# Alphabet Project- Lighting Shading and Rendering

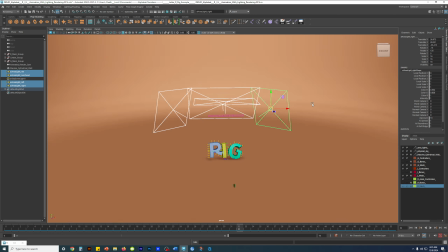This specific setup, right here, see, even the height of it,
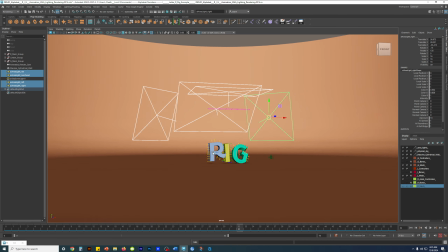see how far above it is above the ground, right?
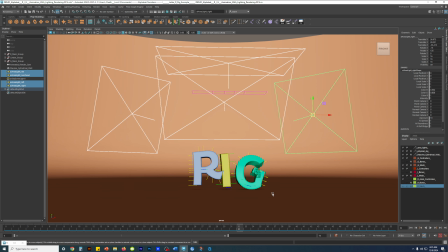In relation to the ground and in relation to the size of the letters.
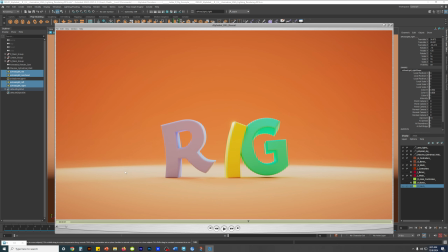I put it above the ground because it'll prevent it causing a sharp line on the floor. When the area lights emit the light, it's to prevent that sharp line
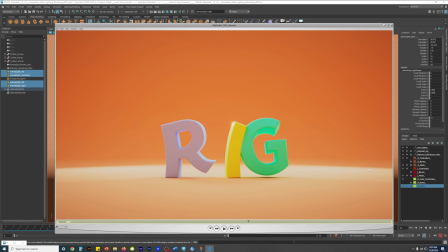that the light casts. And instead you have a nice soft gradation.
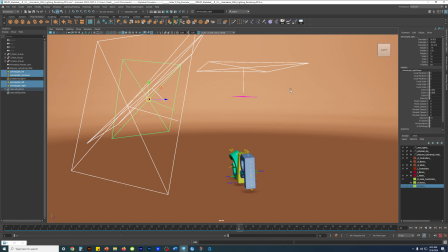This, if you just follow this, I'm going to rotate it slowly.
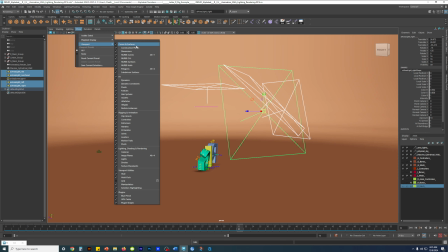I'm going to hide my controllers, animation controllers for now.
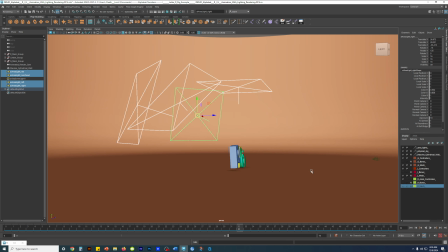Right? We'll rotate slowly. If you follow this setup, right,
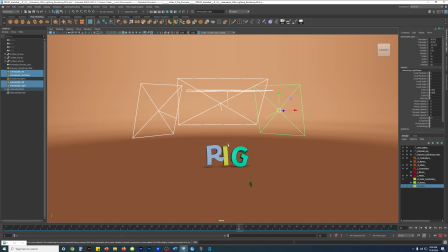you have a nice lighting stage, just like in a Broadway play or whatever.
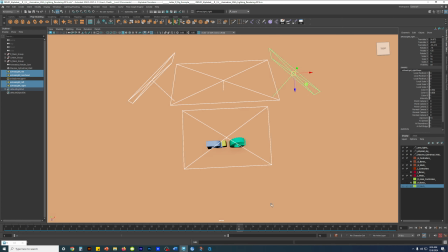See?
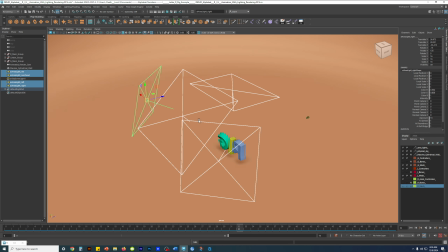Especially above it like that. Especially it's angled down like that.
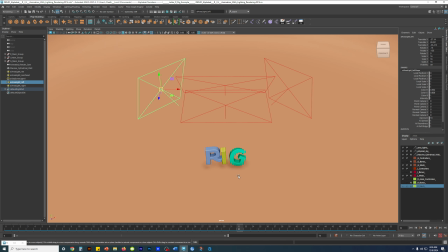Right, and this is overhead side. I don't do a frontal camera. I don't do a frontal light.
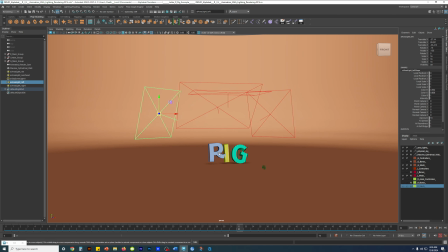Right, I don't do a frontal because, you know, it can help. It can make it look flat and take away some of the tone values.
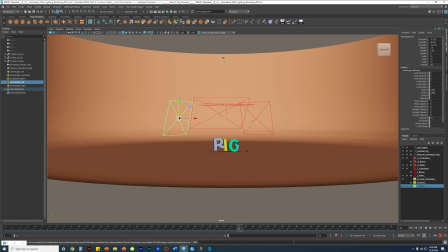Yeah, I do not recommend making a directional light. I do not recommend that.
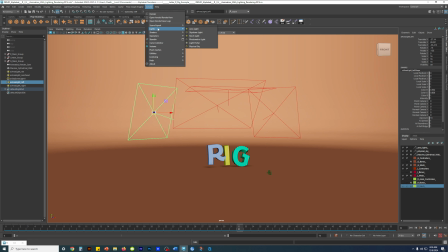I do not recommend making a physical sky. I do not recommend.
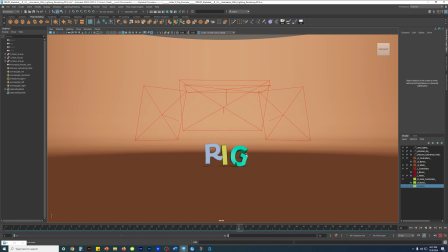Right? There's reasons why for this particular thing. Especially, do not have the letters.
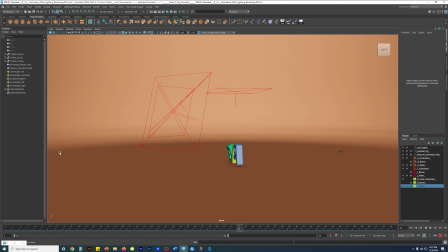Like if you're gonna move the letters from behind and front, basically you don't want it to crash through the letters. Crash through the area lights. Go through the area lights, because if you do, it's going to influence the shading.
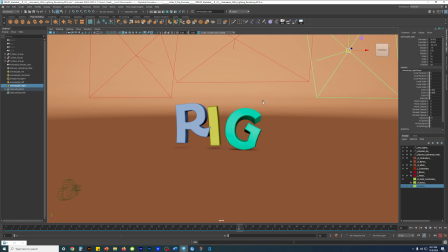If you have your composition set up, and then for whatever reason, if the letters, when they reveal onto the stage or when they animate,
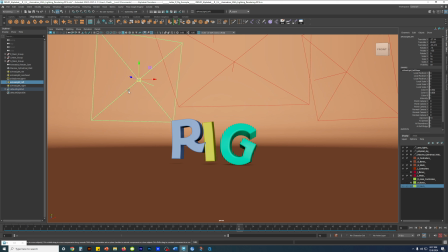if they animate going through the lights, right, it will have an effect on the shaders. So beware of that.
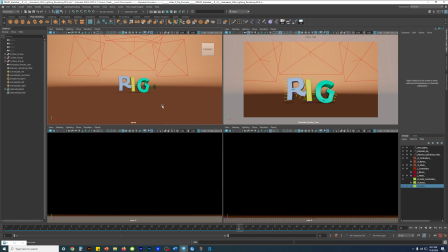Yeah. And that's it. So again, this whole project, I added this extra tutorial just now just to try to help you guys out.
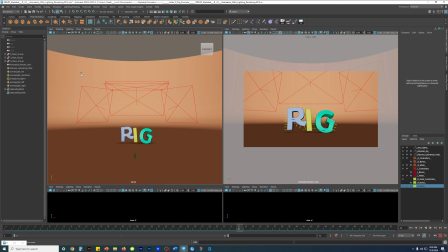You know, usually I could just say, hey, just look through my other video tutorials for rendering and stuff and do that, but you know, I just figured why not help you guys out and to review and stuff using a new video. And it's for the most part very rudimentary.
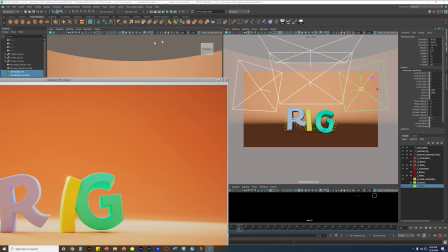but it freaking works. It will work. As you can see here, it will work and it will look nice
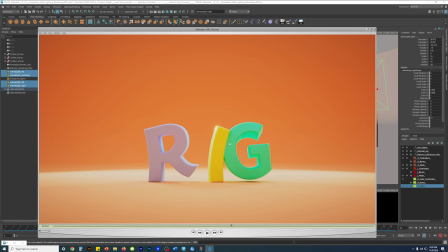with no strange artifacts or technical hiccups.
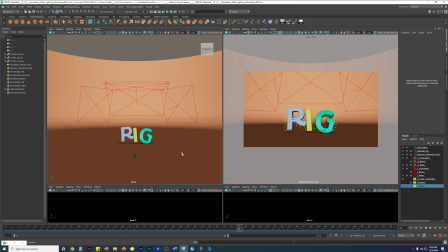I think that's it. That's pretty much everything I covered that needs to be covered, and potential hiccups too. Yeah. Alright, that's it. Bye.